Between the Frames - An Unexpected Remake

Let's get some giga butt. I don't think anyone's gonna remember this one, but I don't care. This is like my one real outlet.
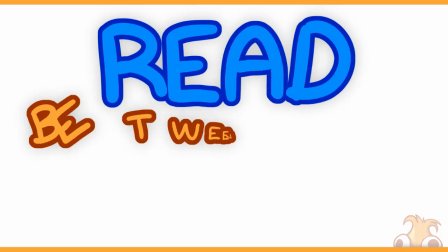So here we go. Good hello and welcome to Between Frames. It's the late 80s, early 90s, right?
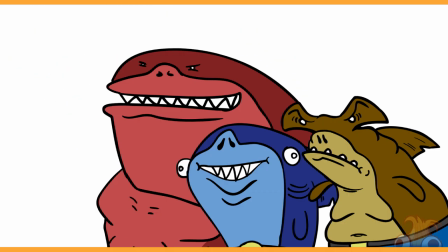Ninja Turtles is a big thing, so naturally everyone's cashing in on the craze of anthropomorphic teams of superheroes.
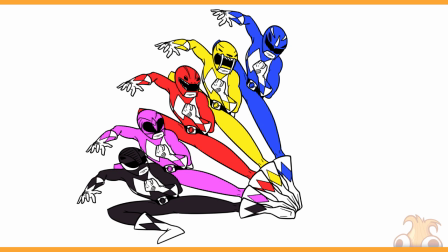And then along comes Power Rangers, so naturally everyone cashes in on the trend of taking Japanese action shows and wrapping it with American actors. Alright? One of the lesser-known ones that I grew up with was called Superhuman Samurai. And upon reflection, it has become apparent that this is the single most 90s thing that you will ever see.
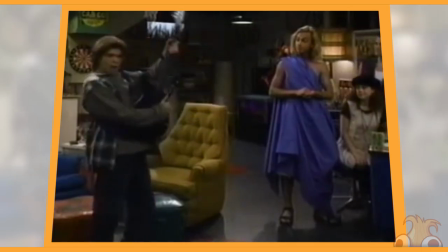Let's summarize, guys!
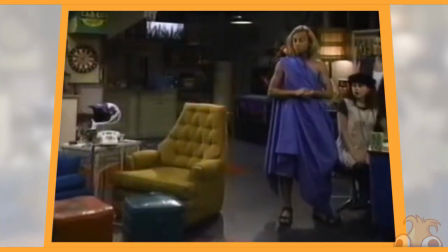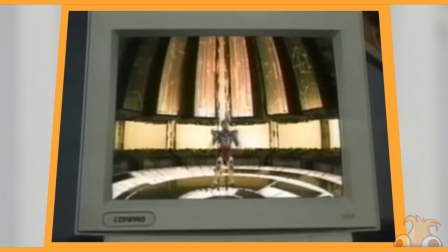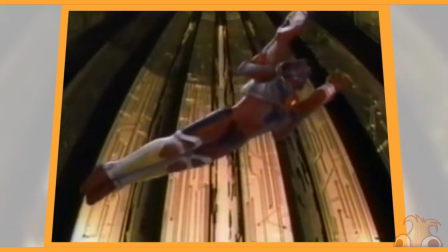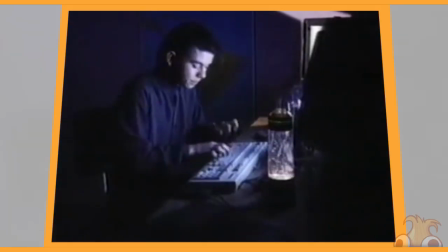Kilo Khan lives inside computer circuits. With the help of Malcolm Frink, he creates megavirus monsters to attack electronic systems.
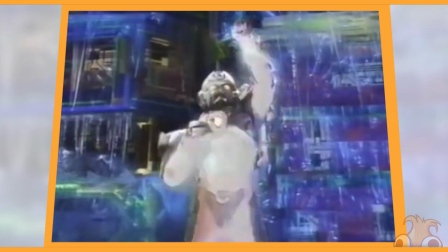Meanwhile, a freak accident turns Sam Collins into Servo, Superhuman Samurai Cyber Squad.
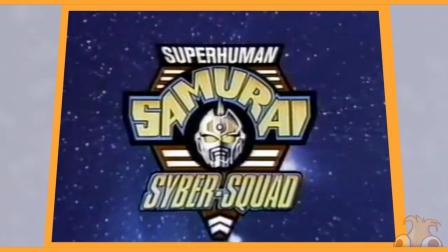Superhuman Samurai.
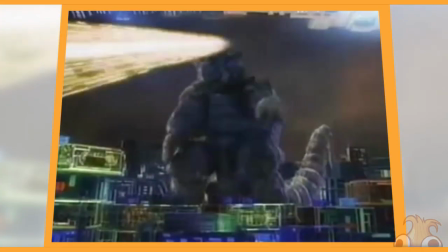Yeah, get the idea. So I'm on a bit of a nostalgia trip one day, right?
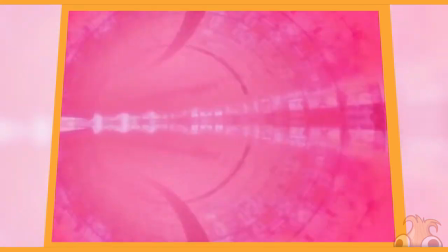And surprise, surprise, of course, someone's gone and made an animated short out of it.
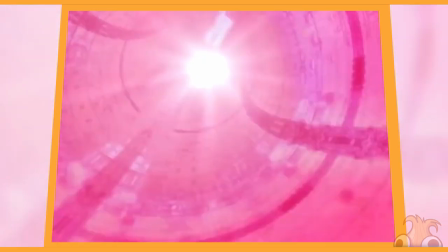And it is spectacular.
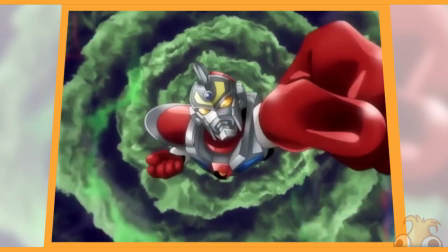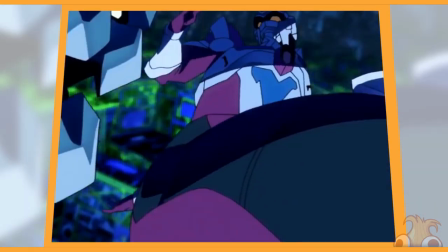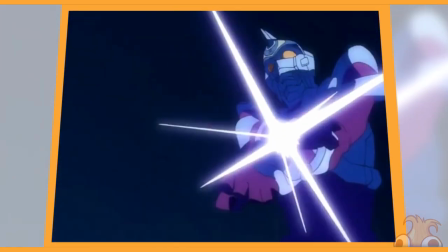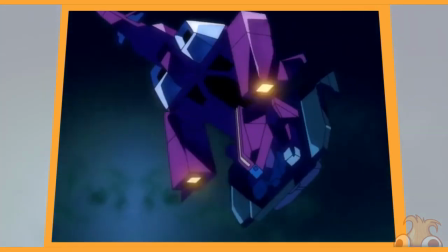After a while of gushing, there is a particular trend in this technique. It must be one of the snappiest animations I know of, leaning very,
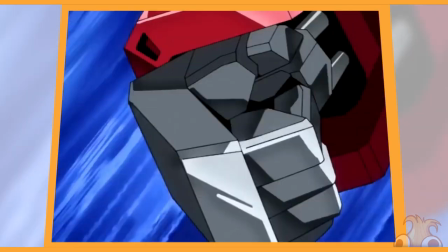very heavily on pacing its movement, gradually slowing things down and then snapping it into place. Tons of examples. Go through a few. And it wasn't even until I started reading between the frames that I even started noticing the strobing.
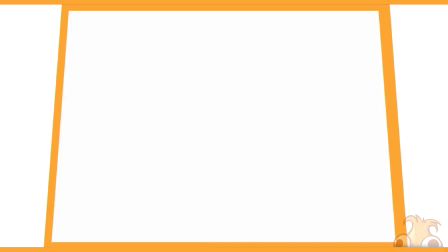No wonder it looks so snappy. It comes to almost a complete halt and then bang, it flashes the entire screen with white and then throws a whole bunch of lightning everywhere.
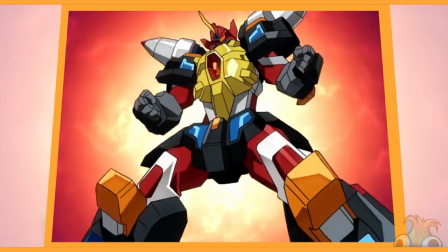I guess you're really supposed to notice how snappy it is, but I like it. How many frames does this thing seem to approach over?
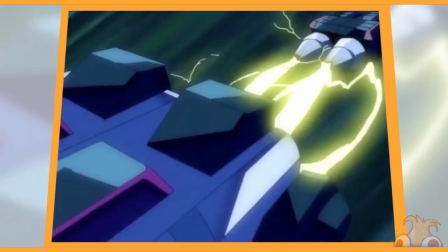1, 2, 3, 4, 5, 6, 7! Gradually slowing down before impacting with its destination. Only one frame being given unique shading.
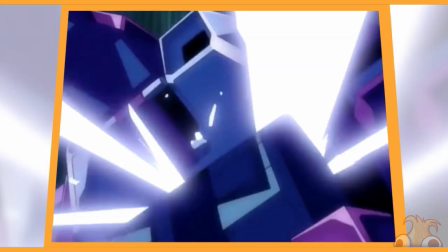1, 2, 3, 4, 5, 6, and then halts for 2 before slamming in.
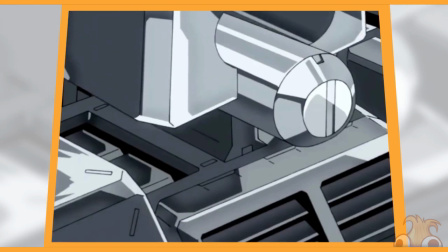An even more prevalent example here, 1, 2, 3, 4, 5, 6, gradually slowing down.
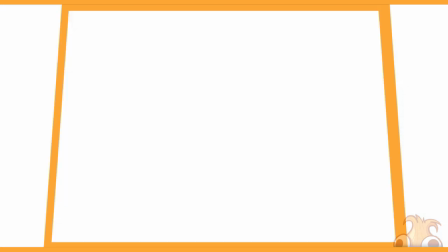Hold for 2, suddenly drop down for 1 frame, and then STRIKE FRAME! Flashes to white, they always get your blood pumping.
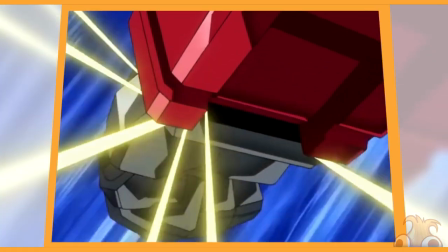Or seizures. It even applies to things like this hand rollout. The first few frames are quite quick.
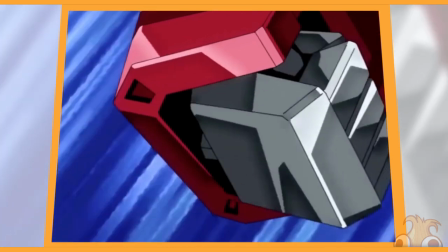It slows down to build tension, so it can snap into place with a lot of impact.
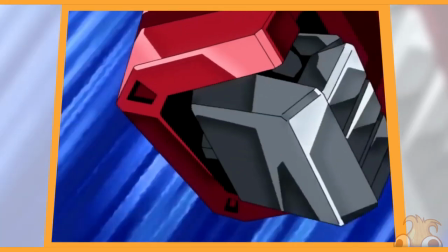I also want to admire, you don't see this very often, the amount of shading that has a gradient in it.
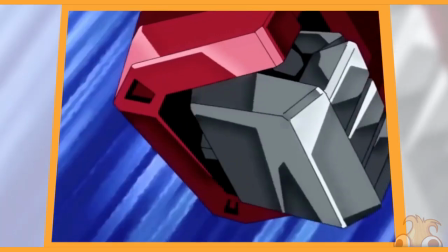That's being placed down at a frame-by-frame level. Pretty cool. Shiny stuff.
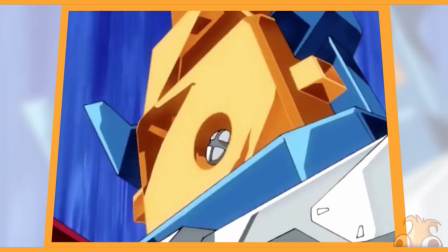It seems you can get away with just making something look shiny by putting down lots of random shapes of shade and then have a highlight go directly over the top.
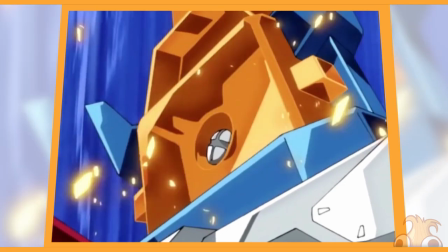Hey, does the giant bolt in the back of his head give away that this might be a toy line? My name is Optimus Prime.
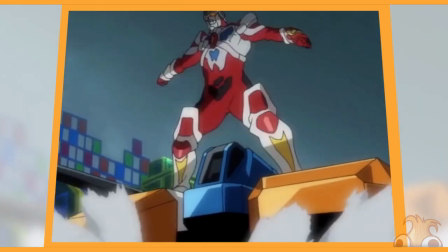I find it admirable just how little drawings you can get away with sometimes, as long as the pacing and the keyframes are decent.
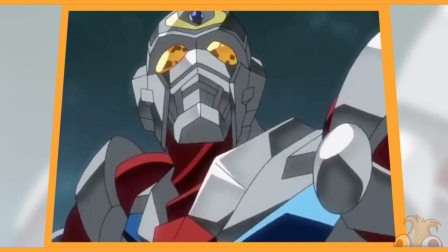Just 5 drawings to do the head turn. Then it only took about 7 or 8 to get to the...
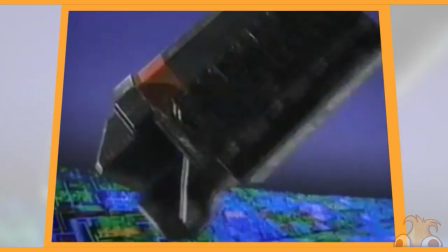Yeah, this great big close-up. This is a part that is extraordinarily accurate to the live-action version.
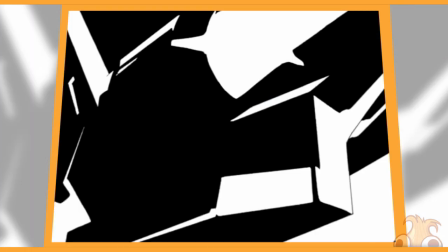But the main thing that's changed is again the same snapping. Slows down, pauses, throws into place.
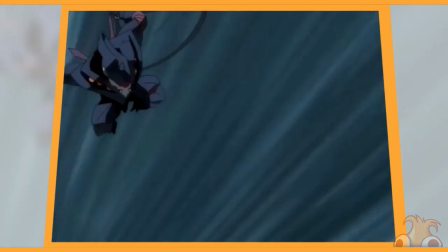Ah, man, it gives it so much more impact. Even in the action scenes, take a look at some of these keyframes.
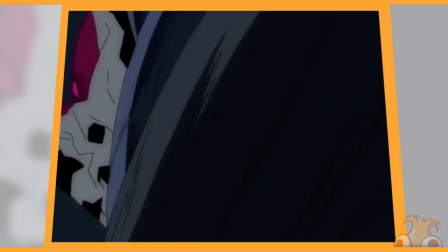Moving into camera, this is the beginning of like a camera swing as it quickly transitions into recipient of the blow.